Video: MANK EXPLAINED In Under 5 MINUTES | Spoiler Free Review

Welcome to Oscar Films in 5 Minutes, breaking down the best of the Best Picture nominees.
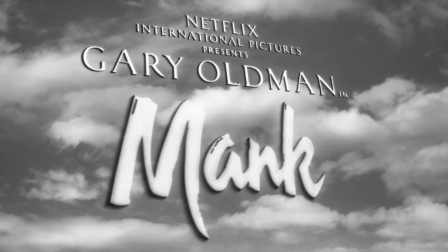[0:05]
I'm Dan Drake, and in this video, we're looking at Mank, directed by David Fincher and written by his father, Jack Fincher. What's it about? Is it worthy of Oscar nomination? And most importantly, is it worth your time?
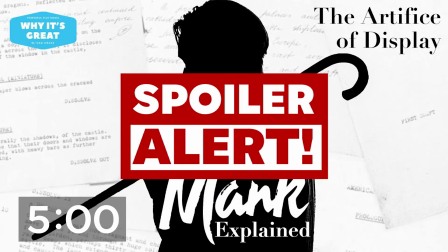[0:17]
Let's put five minutes on the clock and a spoiler warning on the screen. Here we go.
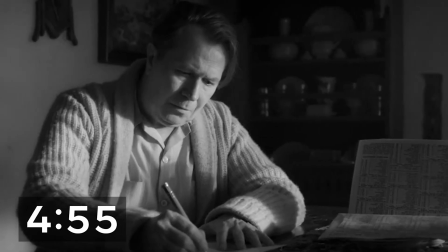[0:22]
Mank opens on an injured and beleaguered Herman Mankiewicz,
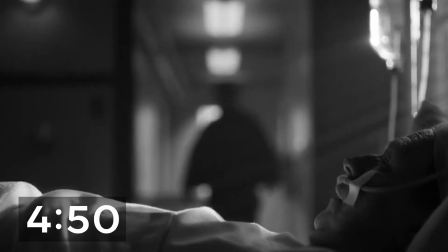[0:26]
moving into a ranch where he is to write the screenplay that would become Citizen Kane for Orson Welles.
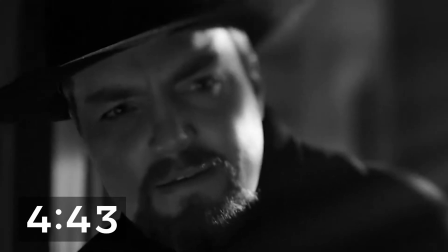[0:32]
We are set up from the beginning to believe that this is a behind-the-scenes look at the formation of cinema's most celebrated film,
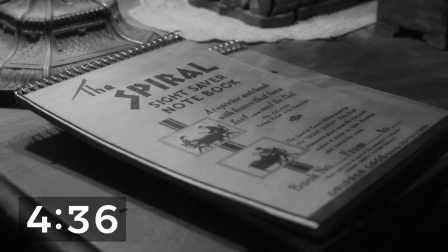[0:39]
but in true Citizen Kane fashion, Mank tells a spiral story flashing back and forth between the early 1930s
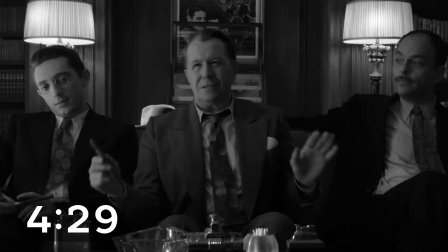[0:48]
and 1940s of Herman becoming disillusioned with politics of the Hollywood
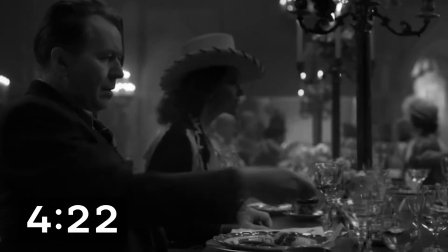[0:53]
studio system. Here, old Hollywood in all its monochromatic glory is brought to life through deft digital trickery,
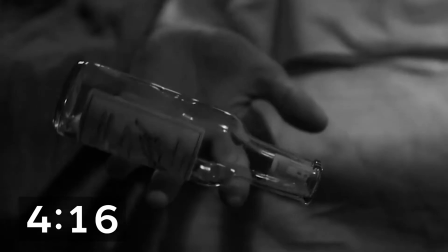[1:01]
making it look like a film from the era that it's depicting.
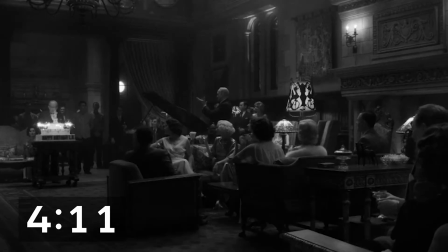[1:05]
Fincher remarked that he wanted the movie to look like it was found in Martin Scorsese's basement waiting to be restored.
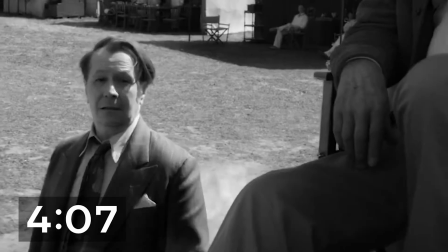[1:11]
And it totally does.
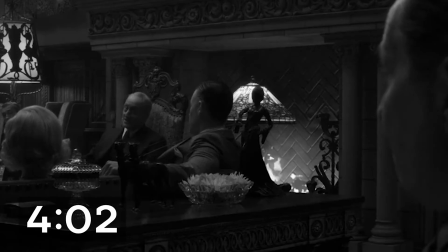[1:13]
The coloring, the stark beams of light, the use of deep focus and stage sound are all authentic to the time period.
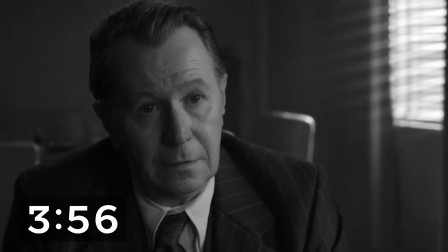[1:21]
And while this film might seem like it would be confusing to non-cinephiles,
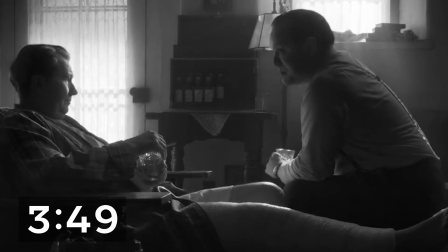[1:26]
Fincher does an incredible job at making this fast-talking, dialogue-heavy drama about Hollywood engaging and extremely watchable.
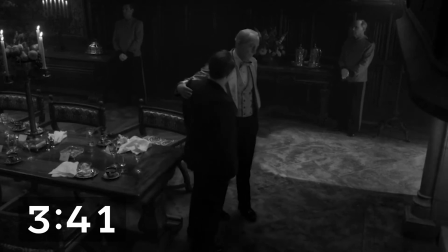[1:35]
The plot is relatively simple to follow for a film depicting the origin of a decades-old debate.
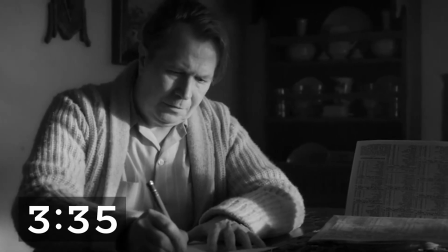[1:41]
And though the subject matter is the writing of Citizen Kane, The driving question of the film is less,
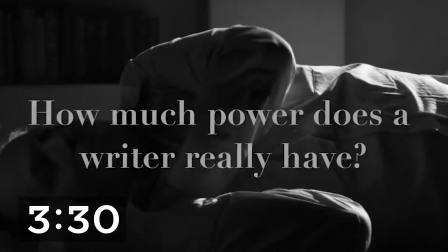[1:47]
who really wrote it, and more, how much power does a writer really have?
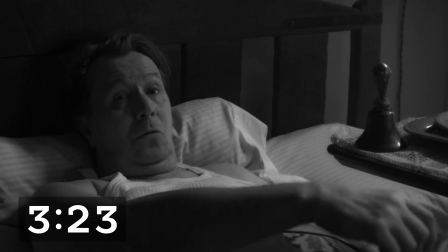[1:52] The narrative is one big circle like a cinnamon roll, not a straight line pointing to the nearest exit.
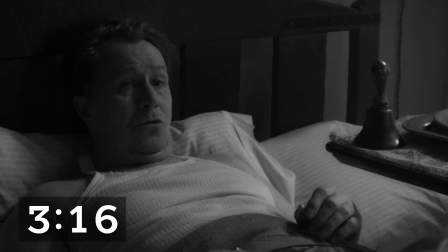[2:00] You cannot capture a man's entire life in two hours. All you can hope is to leave the impression on.
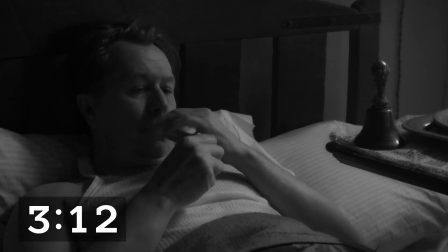[2:06]
And make an impression make does.
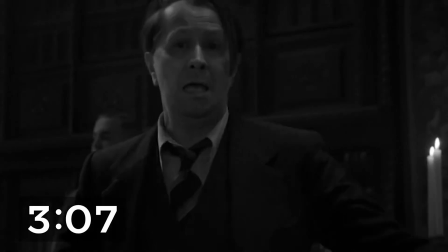[2:08]
Gary Oldman is superb as always as the tormented titular character, and Fincher's directing talent is fully on display.
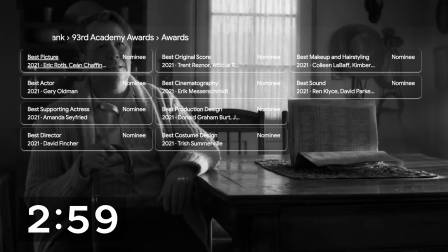[2:16]
Mank is nominated for 10 Oscars, including Best Picture, Best Actor, Best Supporting Actress, Best Director, Best Original Score,
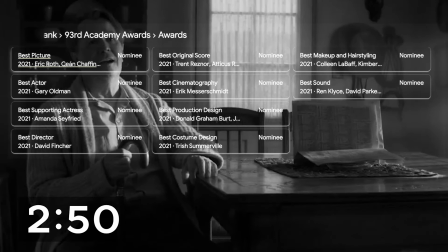[2:25]
Best Cinematography, Costume Design, Production Design, and Sound Design, and I'd say that it fully earns each and every one of those nominations.
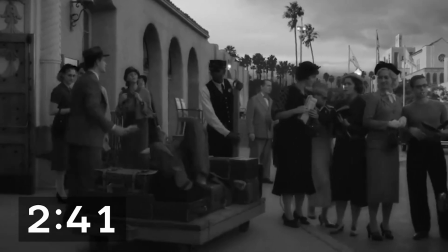[2:33]
At first glance, this film looks like it was relatively easy to make. Just get old cameras and old film, great actors and a great script, and boom, you're done.
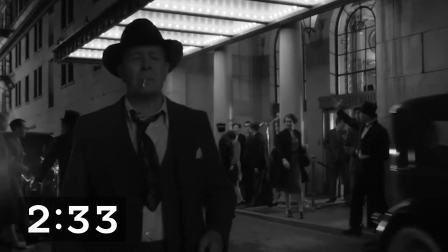[2:42]
But Mank was actually extremely labor-intensive in all of these film departments, not to mention expensive.
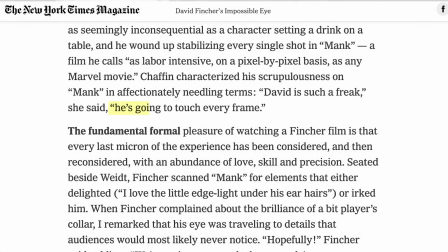[2:50]
It has been reported that Fincher digitally touched up every frame of the movie to make it perfectly conform to his vision,
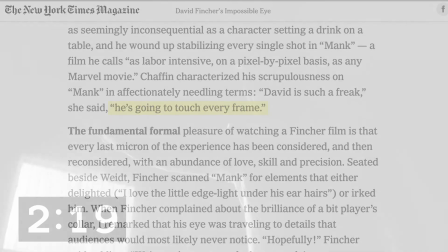[2:58]
and at 24 frames per second, that's a lot of frames.
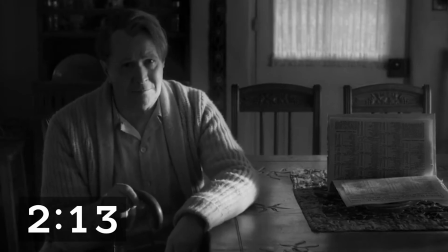[3:02]
The sound was innovatively recorded, they put the sound through old speakers and recorded it with a microphone a second time,
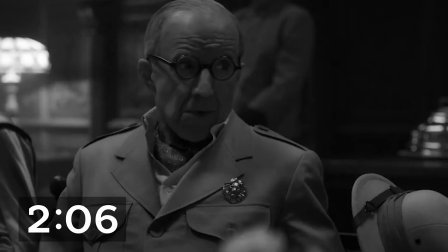[3:10]
the picture was painstakingly color graded to get the tone, highlights, and shadows of each scene exactly right,
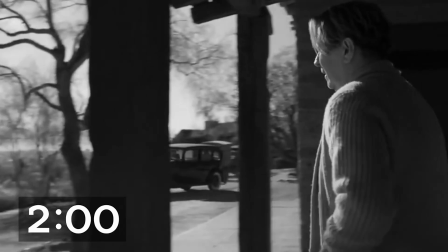[3:17]
and even some clouds in the sky were digitally painted in.
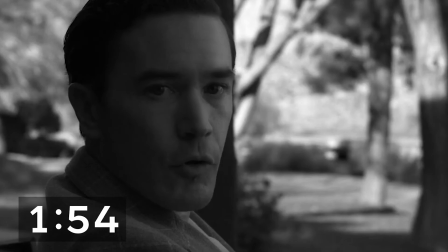[3:21]
The result is an engrossing film about power, art, and the power of art, as well as the life of the artist.
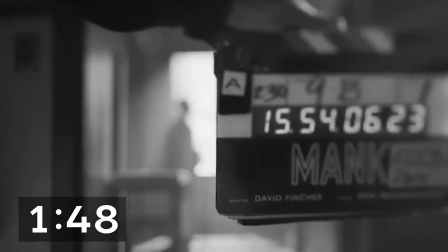[3:29]
And after all that editing and hard work, I'd say this film deserves at least one Oscar.
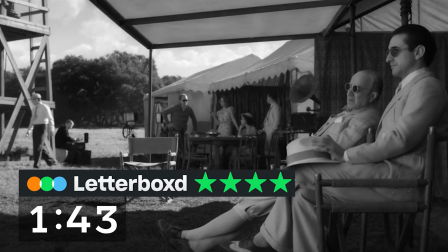[3:34]
I gave this film 4 out of 5 stars, and I definitely think you should check it out.
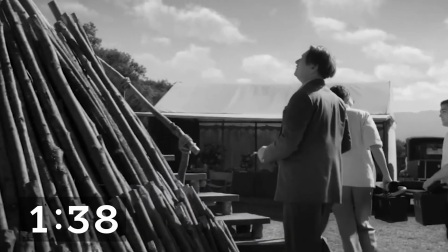[3:39]
If you'd like a deeper dive into MAKE, you can check out our other video essay, All About It, right here. If you liked this video, you can click here for the rest of the Oscar series, or you can click over there to subscribe. And don't forget to check out patron-only exclusives over at our Patreon page. As little as $1 per month gets you instant full access. And look at that, we didn't even need five minutes. This has been Oscar Films in, well, that amount of time. And this is Dan Drake, signing out.